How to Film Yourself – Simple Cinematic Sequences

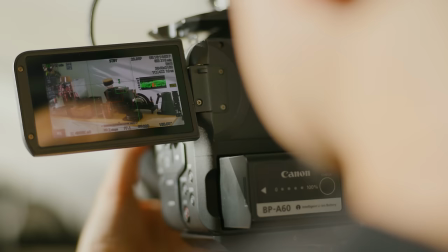Filming yourself can be challenging. Where do you place the camera? How do you frame your shot?
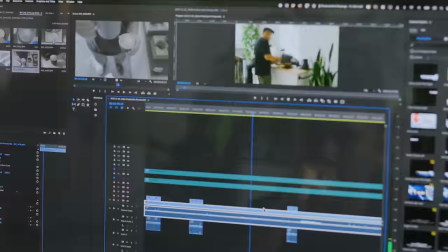And how do you build a sequence that tells your story?
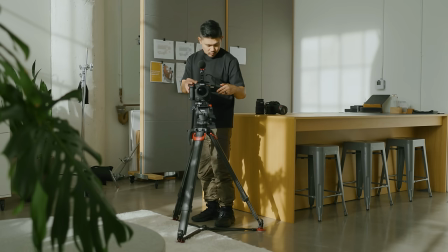Hello, I'm Matthew Encina and in this video I'll share my tips for setting up and capturing footage that flows.
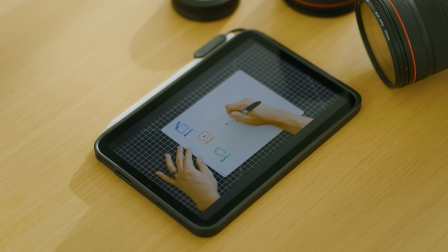Before I begin, I want to thank Universal Music for creators for sponsoring this video.
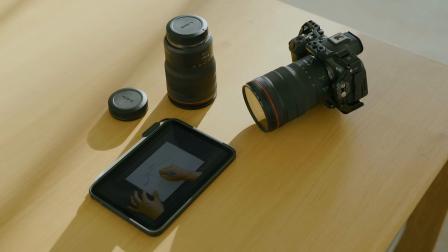If you haven't seen it yet, watch part 1 of the series where I share my pre-production process for planning your shoots.
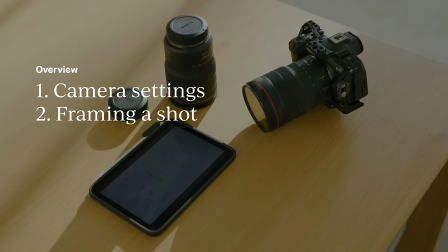In the second part of the series, I'll cover the camera settings I use, how to frame interesting shots, and take you through the process of building a sequence.
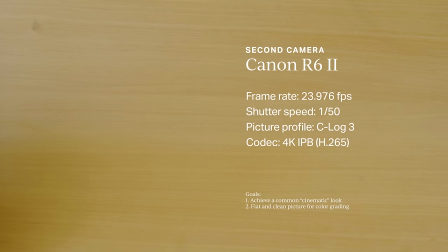Cinema is an aspirational gold standard for me, and I try my best to make my content look more like film than video.
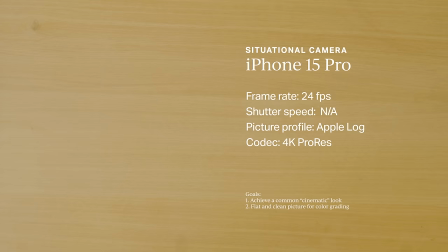These are my current cameras and the general settings I use.
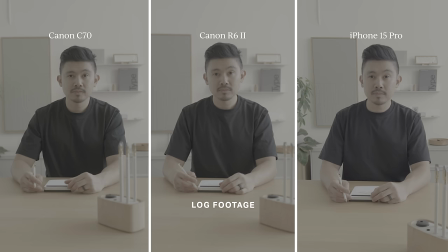I shoot in 24 frames per second with a 180 degree shutter angle or 1 over 50 shutter speed,
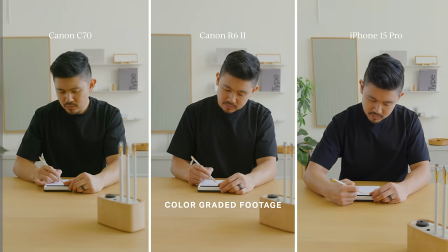and I capture in log a flat picture profile so I can fine-tune the color in post.
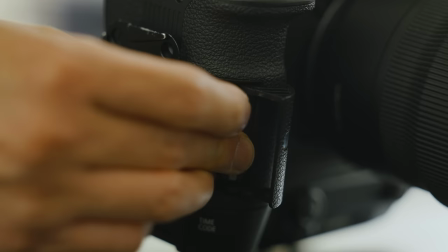I'll leave a link to all the gear I use in the description. With our cameras ready, let's shoot.
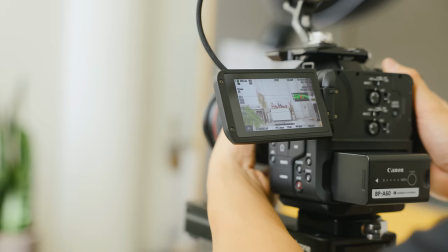When I set out to capture a sequence, I consider the three C's. What do I want to convey to the audience?
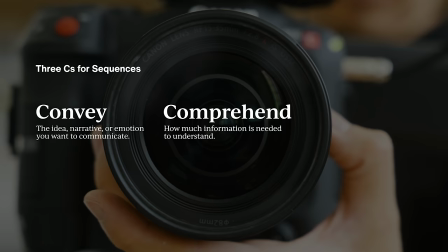What details are critical to show for comprehension? And how can I make this captivating?
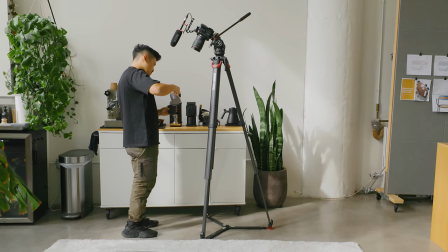This way I have a sense of what I need to capture and what can be edited out.
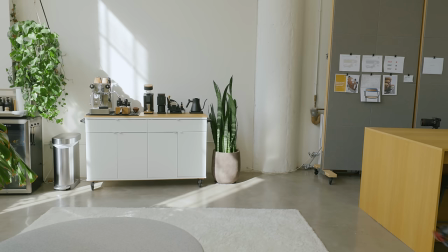With that in mind, we can take something ordinary like making coffee and turn it into something interesting.
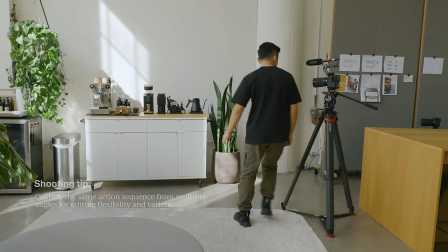To capture this sequence, I tend to shoot the same action several times from different perspectives to make sure I have good coverage to play with in the edit.
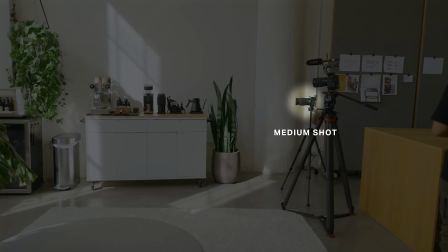First I set up my establishing wide shot. This helps to orient the viewer of the context.
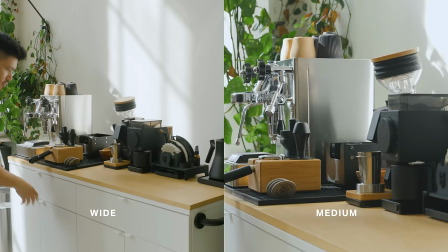Then I set up a second medium shot, which tends to be my master shot. I frame it so I can clearly see what I'm doing throughout the entire sequence.
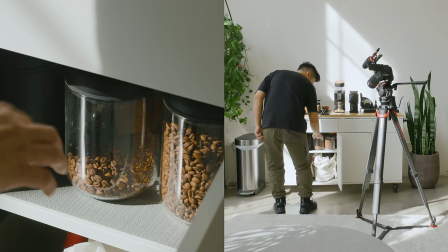If you don't have a second camera, you can shoot these separately between takes. Now that I have my entire sequence filmed, I'll capture my insert shots.
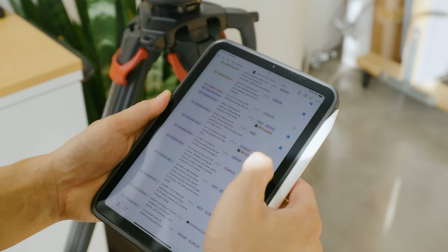These are typically short, specific shots that are close-up details of what I want the audience to pay closer attention to.
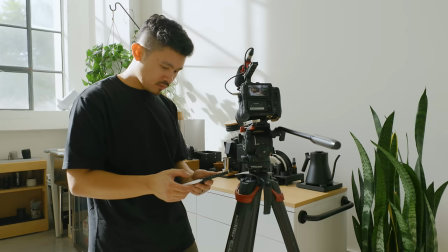To keep track of everything, I plan all of my shots ahead of time with a shot list.
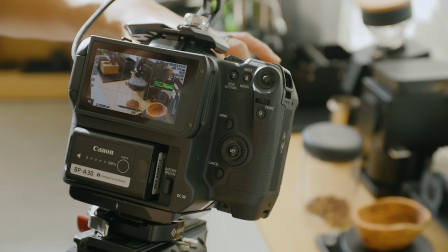This one is built using my Notion template, which you can get using the link in the description.
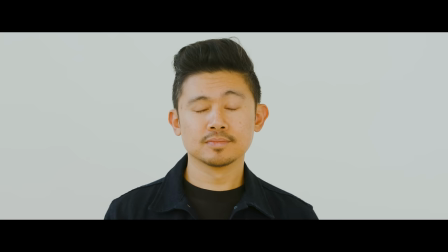When I'm framing a shot, I think about what I want the audience to focus on, then adjust my composition and lighting to emphasize those elements.
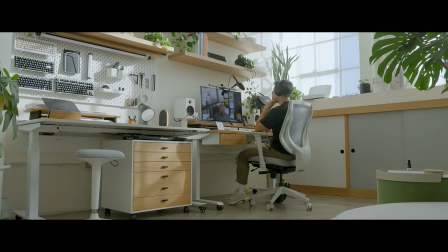You can use contrast by making the focal point have the most prominence in value, color, or size.
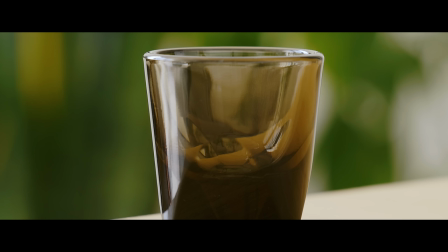Leading lines can direct the eye towards the subject. Minimal backgrounds can remove distractions.
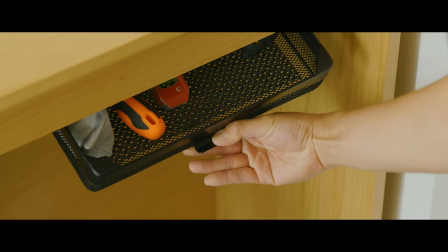Or using the action and frame can take your viewers from one focal point to another.
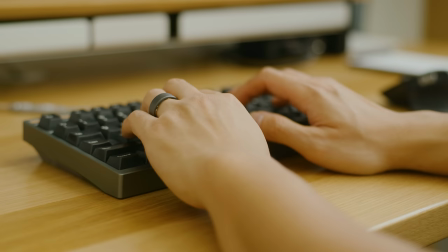These are just a few ways you can direct the attention of your audience. Now that we have a sequence captured, let's set the mood of the video.
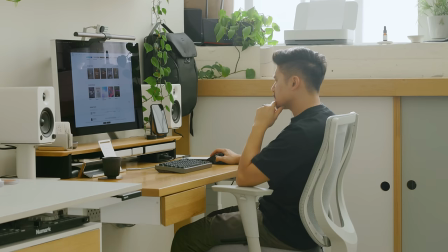To do that, we'll need to find some music, and that's where Universal Music for Creators, the sponsor of this video, comes in.
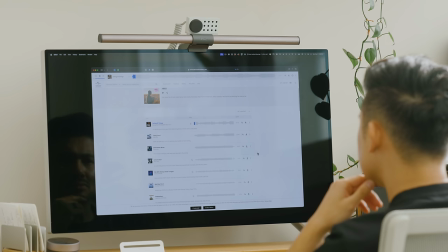Universal Music for Creators is a catalog of over 50,000 claims-free music tracks.
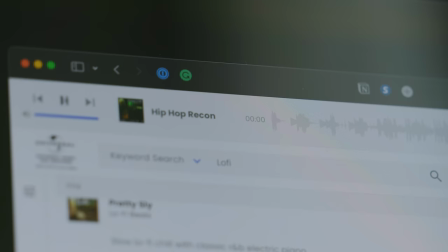Whether you want your videos to feel lively and upbeat, or
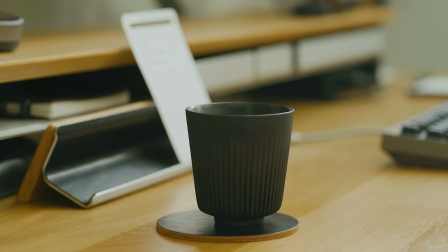if you want them to feel chill and laid back, you
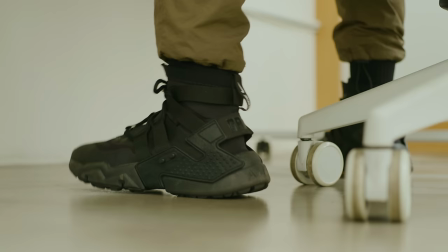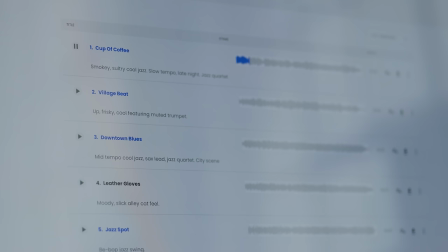can easily find the perfect soundtrack made by one of their thousands of award-winning artists.
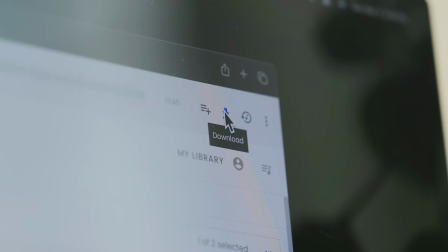I like lo-fi and jazz, and it's rare to see so many good tracks of these genres in one place.
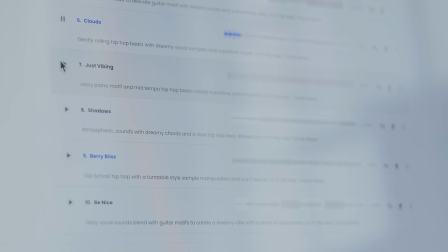A subscription starts at $5.99 a month and allows you to monetize your channel and stay cleared forever.
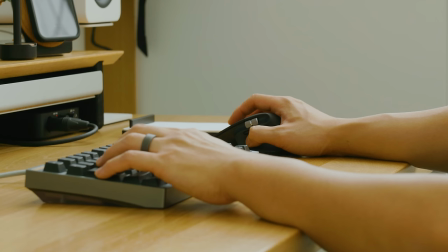Check out the link in the description and use code MATT50 to get 50% off Universal Music for Creators for the first 3 months.
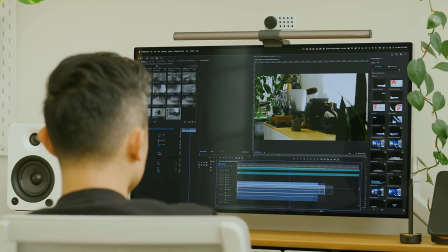Now that we have a bin of footage and some music, let's string together the sequence.
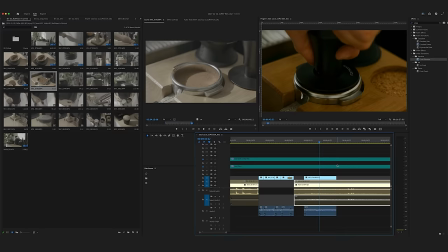When I edit these, my goal is to go back to the three C's and edit things down to be as short as possible while retaining its cohesiveness.
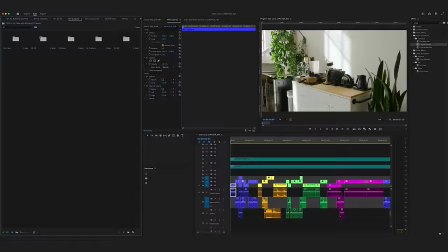The nice thing about having two angles of the same action is that I can line them up and cut between them easily.
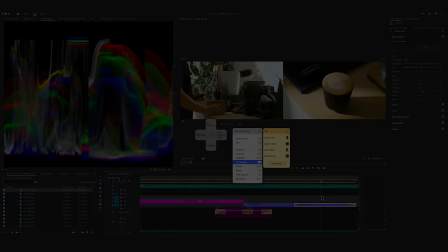Then I can use my insert shots to jump ahead in sequence.
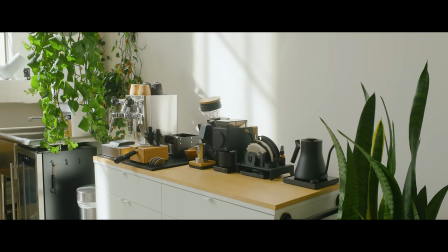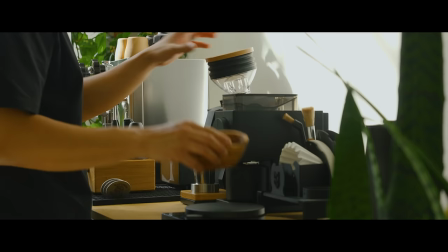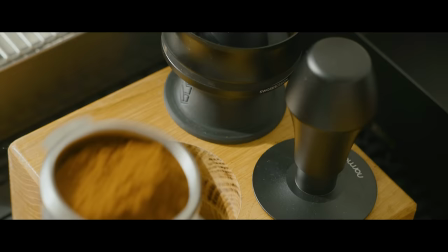When I edit, I try to find moments to cut on action, following the direction and velocity of movements from one shot to the next.
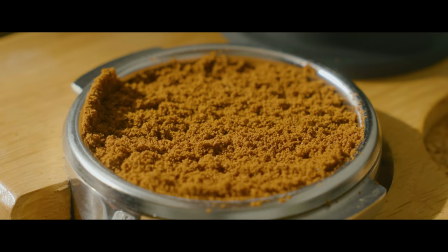That way everything flows seamlessly.
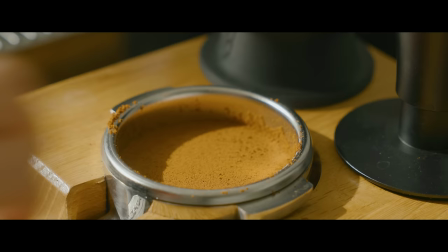We don't have to show every step of the action, but just enough so the viewer can follow along and stay engaged.
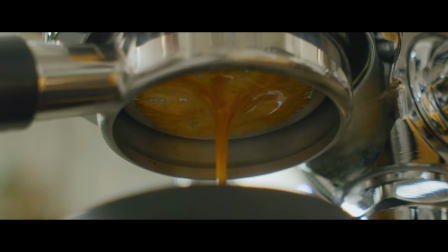Then only show the interesting details that move your story forward, thinking about the payoff at the end of the sequence.
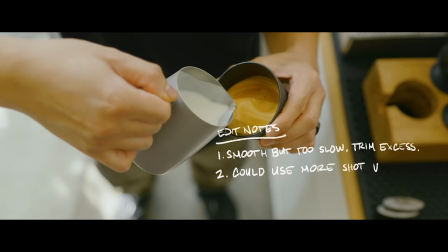While the sequence works as is, I think we can make it a little more interesting, specifically the intro where we want to hook our audience.
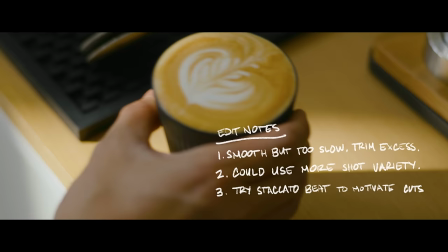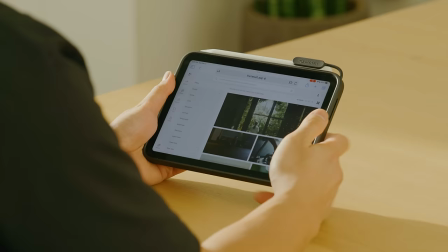To get some inspiration, I'm going to hop over to Frameset,
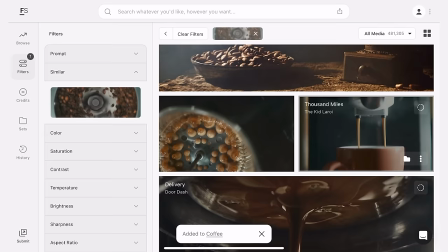which is a searchable collection of inspiration for filmmakers from movies, commercials, and music videos.
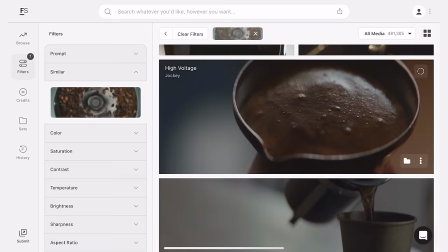There are some fun overhead shots in here that I'd like to try. I'd also like to do some kind of reveal shot for the intro, which I have an idea for.
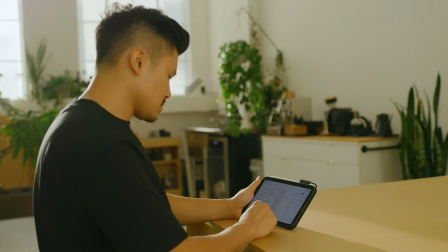I'll add these shots to my shotlist, noting the details,
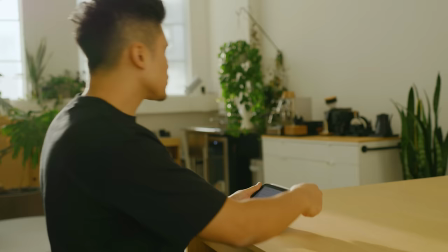making sure I'm shooting at the same time of day, wearing the same clothes to match my other footage.
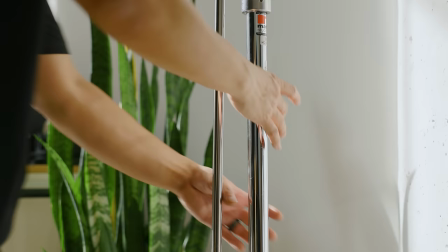Then I'll go ahead and do a pickup shoot to capture the shots I'm missing.
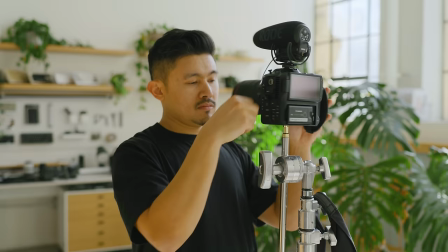For the overhead shots, I'll be using a c-stand with an arm that has threading at the end of it to mount my camera too.
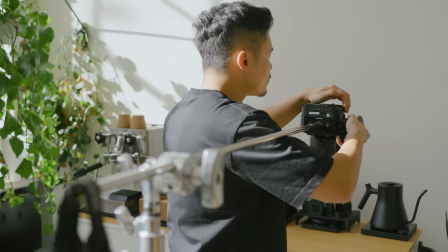I'll use some sandbags to balance the weight, then position my camera accordingly.
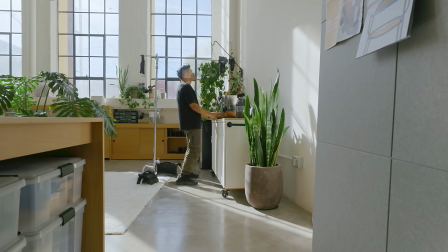Since I already have this all rigged up, it would be a waste to tear this down after a single shot,
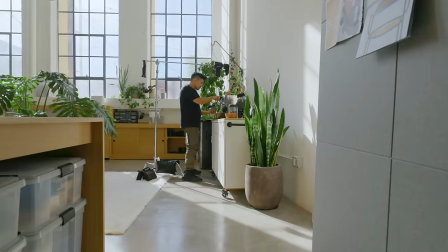so I'm going to capture multiple shots to see if they might be fun to use in the edit.
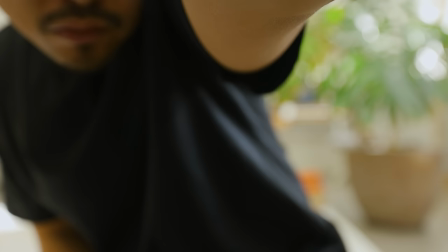For the reveal shot, I want to start from black to get into our scene. The first reveal I'll try is placing the camera inside my cabinet,
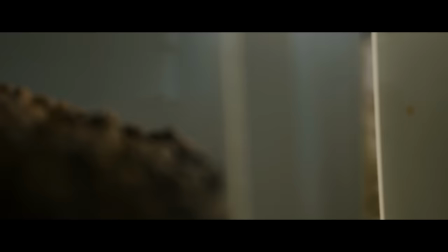setting focus and exposure for when it's open, then capture the action of me grabbing the coffee beans from my cabinet.
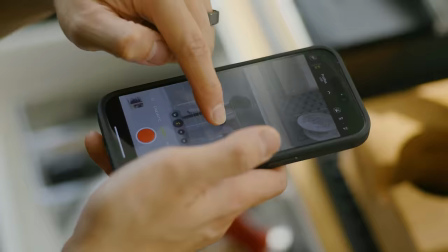The second reveal shot, I want to be inside my drawer. Since my camera is way too big, I'm going to use my iPhone with the settings I shared earlier.
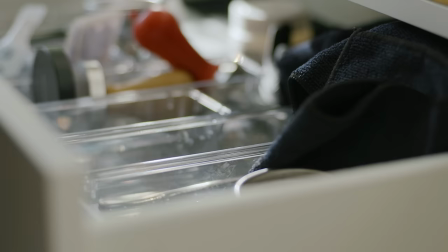If you ever feel like your sequences are a little stale, look to capture at least one fun shot and place the camera in an unexpected place.
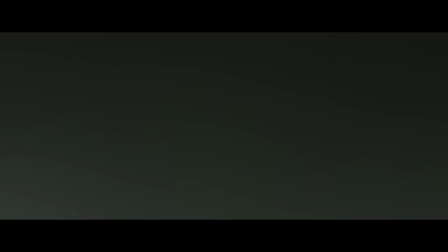These create moments of delight and can be interesting transition points between scenes.
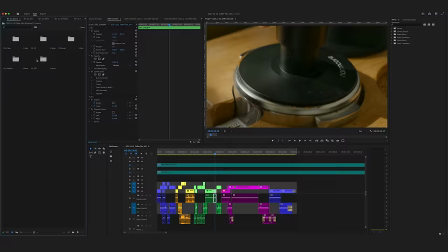Let's drop our pickup shots into the sequence and see how that changes things.
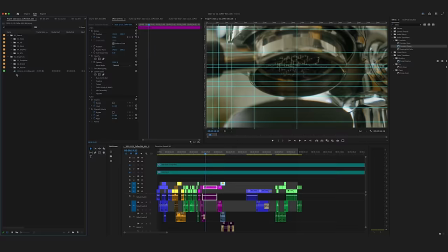To liven things up, I'll try another track here that's a little bit more upbeat with an interesting intro.
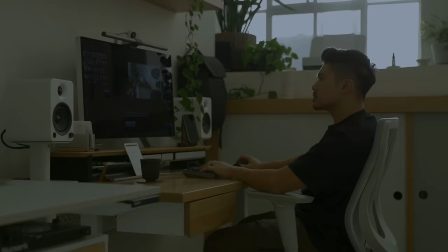Now, let's see the final result.
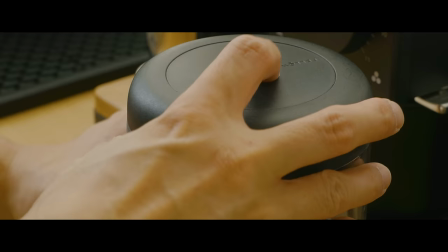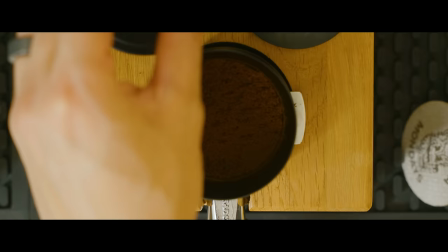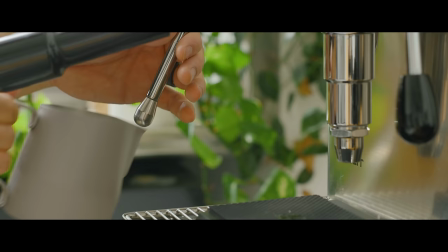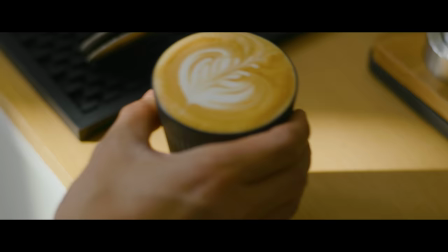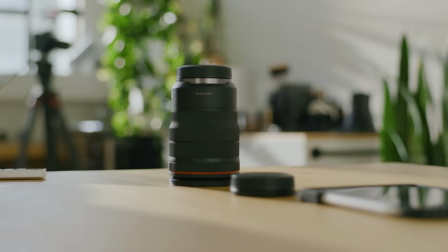I hope this look into my process was helpful to you. Let me know if you'd like to see more content like this.
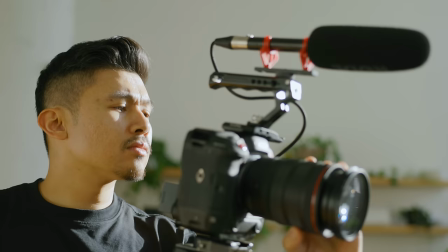If you have questions, ask and I'll do my best to answer. Thanks again to Universal Music for Creators for sponsoring this video.
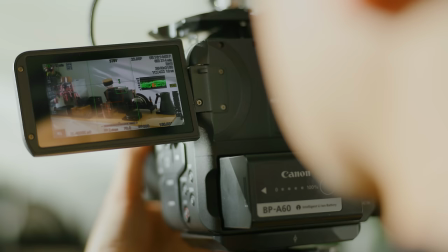I've left links to them in the description, as well as details on the gear and tools I've featured here.
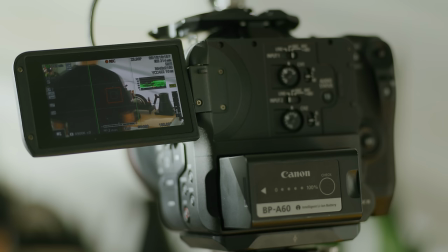With that out of the way, it's time to get back to work.